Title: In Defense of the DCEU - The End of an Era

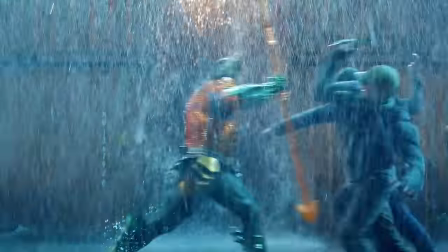36:40 Arthur fighting pirates, and then it cuts to Arthur reenacting the fight with action figures for his son,
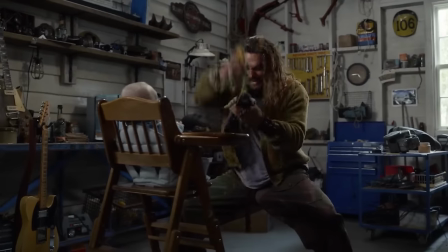36:45 which includes an Aquaman action figure I assume he bought somewhere. what do people in this universe think he is?
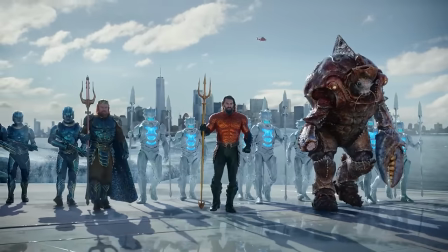36:51 Just some guy? Why do they need to be told about Atlantis? Shortly after Aquaman shows up, guys like Dr. Shin wouldn't look like crackpots.
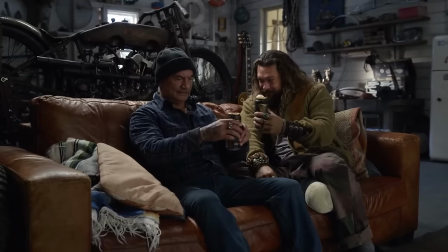36:58 Hold on, this is not my podcast, mostly nitpicking. This is an in-defense-of video, so more good things.
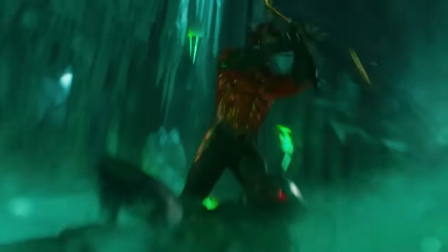37:04 Fight choreography in this movie is really something. Again, easy to take for granted because the first Aquaman also had terrific action sequences,
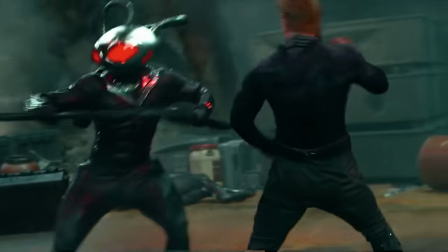37:10 but James definitely got more ambitious, especially when it came to the one-on-one or one-on-two fights.
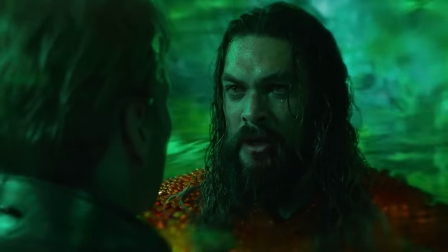37:16 And I don't mind the character arcs here. It's almost like this is the second half of Arthur's arc that started in Aquaman 1.
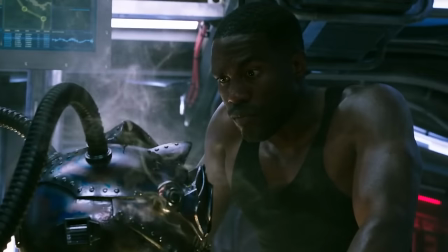37:23 Arthur doesn't save Manta's dad, Manta gets mad, Manta and Orm try to take out Arthur,
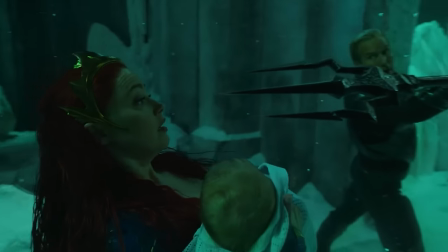37:27 and then Arthur tries to reconcile with his brother and when Orm eventually sacrifices himself to save the Aqua Baby,
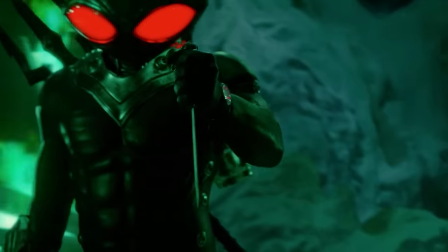37:33 Arthur learns that you have to save everyone, so even though Manta just tried to kill his son, Arthur tries to save Manta.
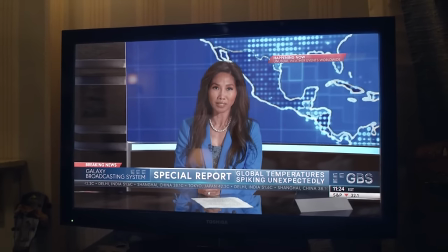37:40 He learned something. Also, I really appreciate the film's focus on the climate crisis as an existential threat requiring unprecedented and cooperation.
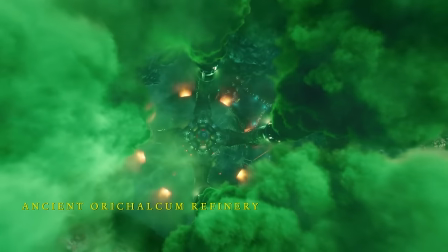37:47 Jason Momoa is a longtime environmental advocate and I really respect that he was able to turn this movie into a clear plea to take climate change seriously.
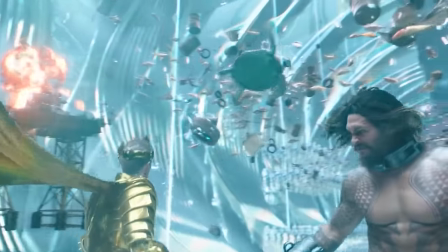37:55 Especially after Aquaman 1 did that thing when Orm was like we're doing too much pollution and then Aquaman said don't be an evil king and kill everybody.
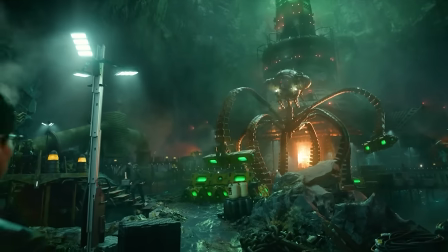38:02 But they never did anything about the pollution. This movie addresses it directly. That's cool. The acting standouts again were the villains.
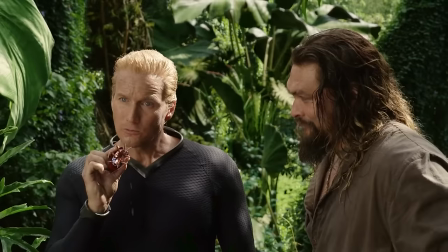38:09 I still love everything Yaya is doing. I also thought Orm had a lot of great moments.
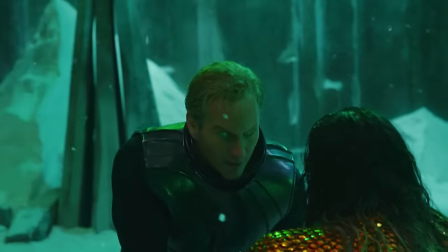38:13 He has lots of the best jokes and also his really intense demeanor helps to keep the stakes of this movie visible when the end gets sort of silly.
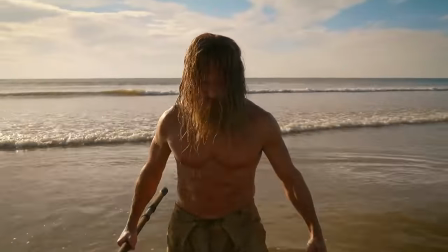38:20 Also he got in some pretty good shape for that beach scene which I respect. And I really liked Randall Park as Dr. Shin.
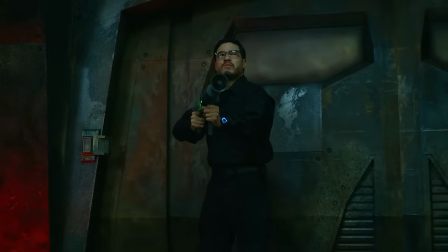38:26 Originally I thought this performance was okay bordering on like not very good but after a second watch I appreciate the cheese Park is laying on.
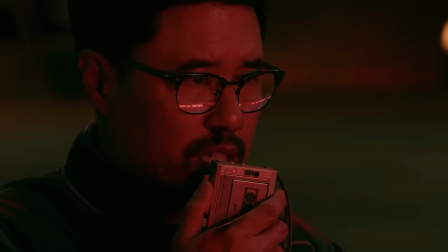38:33 He feels like a silver-aged character constantly narrating everything that happens for the benefit of the audience.
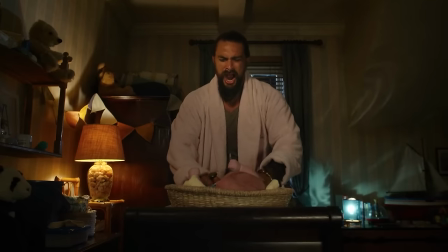38:38 He was fun to watch. Bunch of small things I liked. I liked when the baby peed on Aquaman.
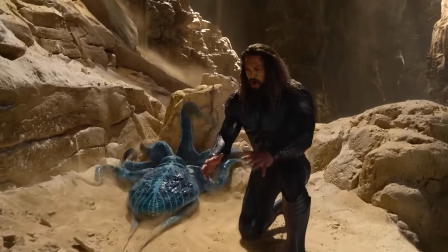38:43 That was weird. I liked when the octopus peed on Aquaman. That was also weird. I liked the bit where Jason Momoa does sick donuts outside the lighthouse.
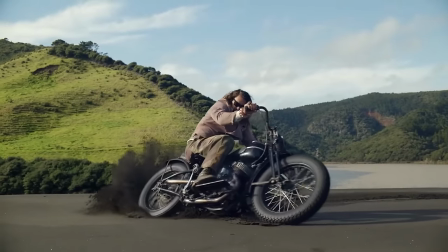38:50 I say Jason Momoa because apparently those are his bikes and there's no way Arthur rides motorcycle like a badass was in the script.
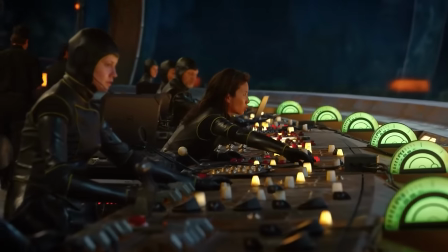38:57 I liked the team black manta leather uniforms all the bad guys wear for some reason. Also, the manta sub looks very cool.
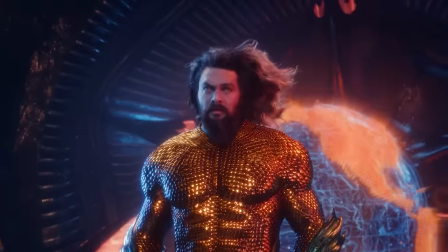39:03 The Martin Sheen cameo is delightful. I appreciate the Aquaman synth too.
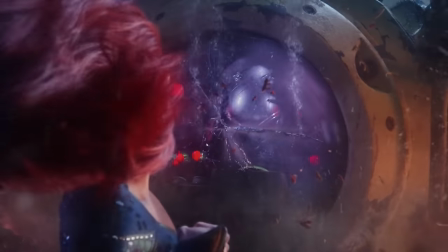39:07 I love when Mira attacks the octobot, nearly breaking the window, and Black Manta says, really, really, really appreciate these sets.
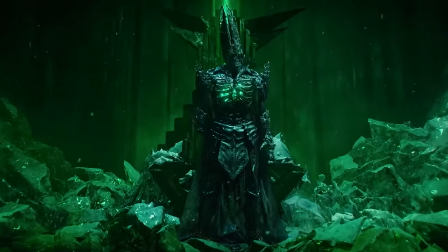39:14 The Deserter Kingdom, Mantis Base, Necris. Like, look in the background of the control room in Mantis Base.
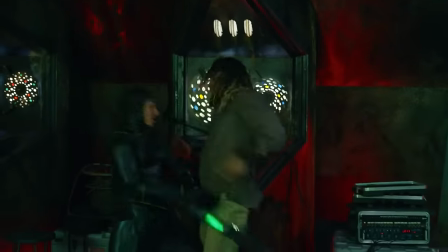39:20 There are just these weird discs spinning. That's the kind of stuff that could have just not existed.
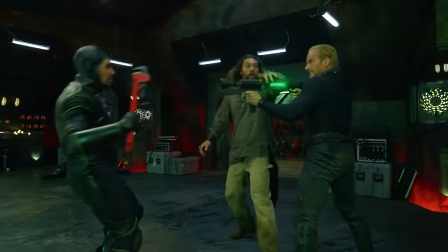39:25 But James Wan knows how important that flavor can be to making this whole thing seem believable.
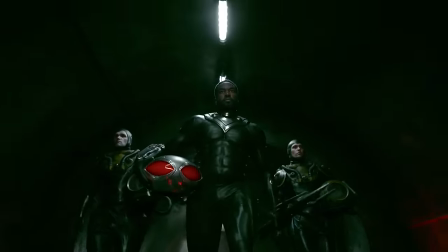39:30 That shot of Mantis slowly walking and reforming the Trident from all the trailers is cool. Orm bouncing the helmet to fight this guy in the Manta Base is pretty cool.
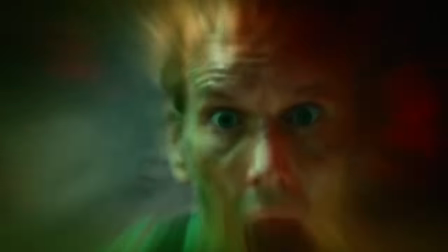39:37 I like this face Orm makes when he grabs the Trident for the first time. I think all the Necris flashback stuff looks great.
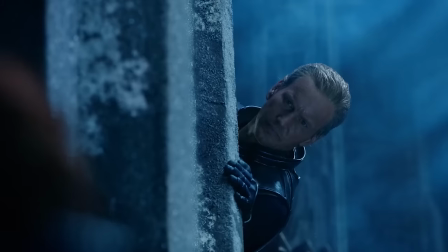39:43 I like the Brine King whining about his arm. Orm doing the fake out heel turn to go and save Nereus is fun.
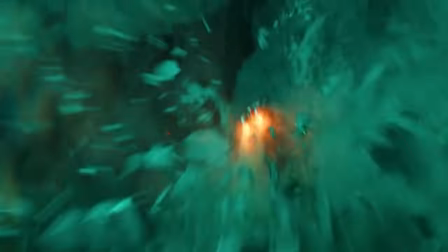39:48 And I love when Manta uses the jetpack to cannonball himself at Arthur. Listen, was this the best movie in the DCEU?
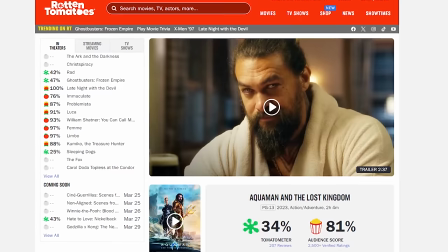39:55 No, but did it deserve a 34% on Rotten Tomatoes? Absolutely not.
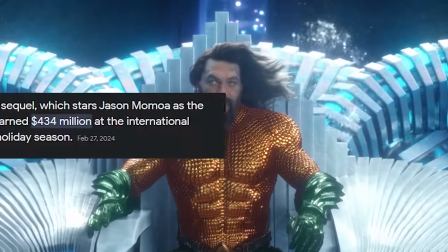39:59 And I think people agree because Aquaman The Lost Kingdom made about $434 million worldwide. worldwide.
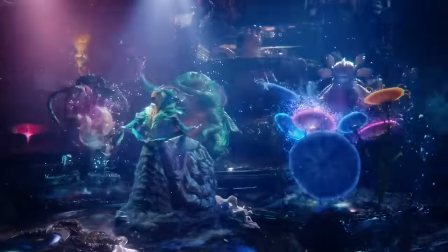40:06 It was the only DCEU movie last year to turn a profit. I don't think we're going to rediscover Aquaman and the Lost Kingdom as a hidden gem in five years or something like that,
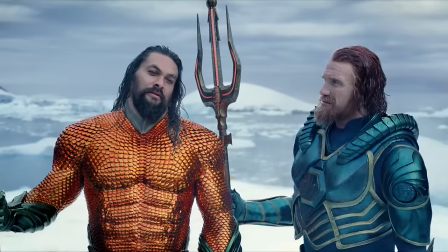40:15 but I do think a lot of the hate that got piled on this movie came from its place as the last movie in the DCEU.
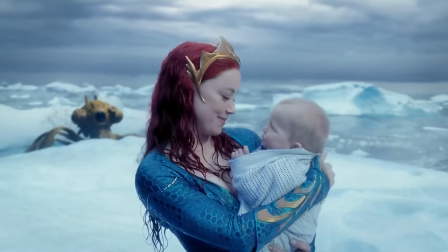40:21 Many of the reviews brought that up that this was the last movie in the DCEU, and it kind of feels like people are trying to use that to make a point, when in reality,
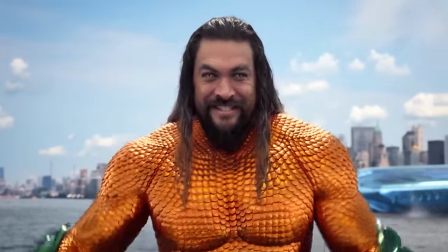40:29 I think taken as its own thing, this movie works. So what did we learn?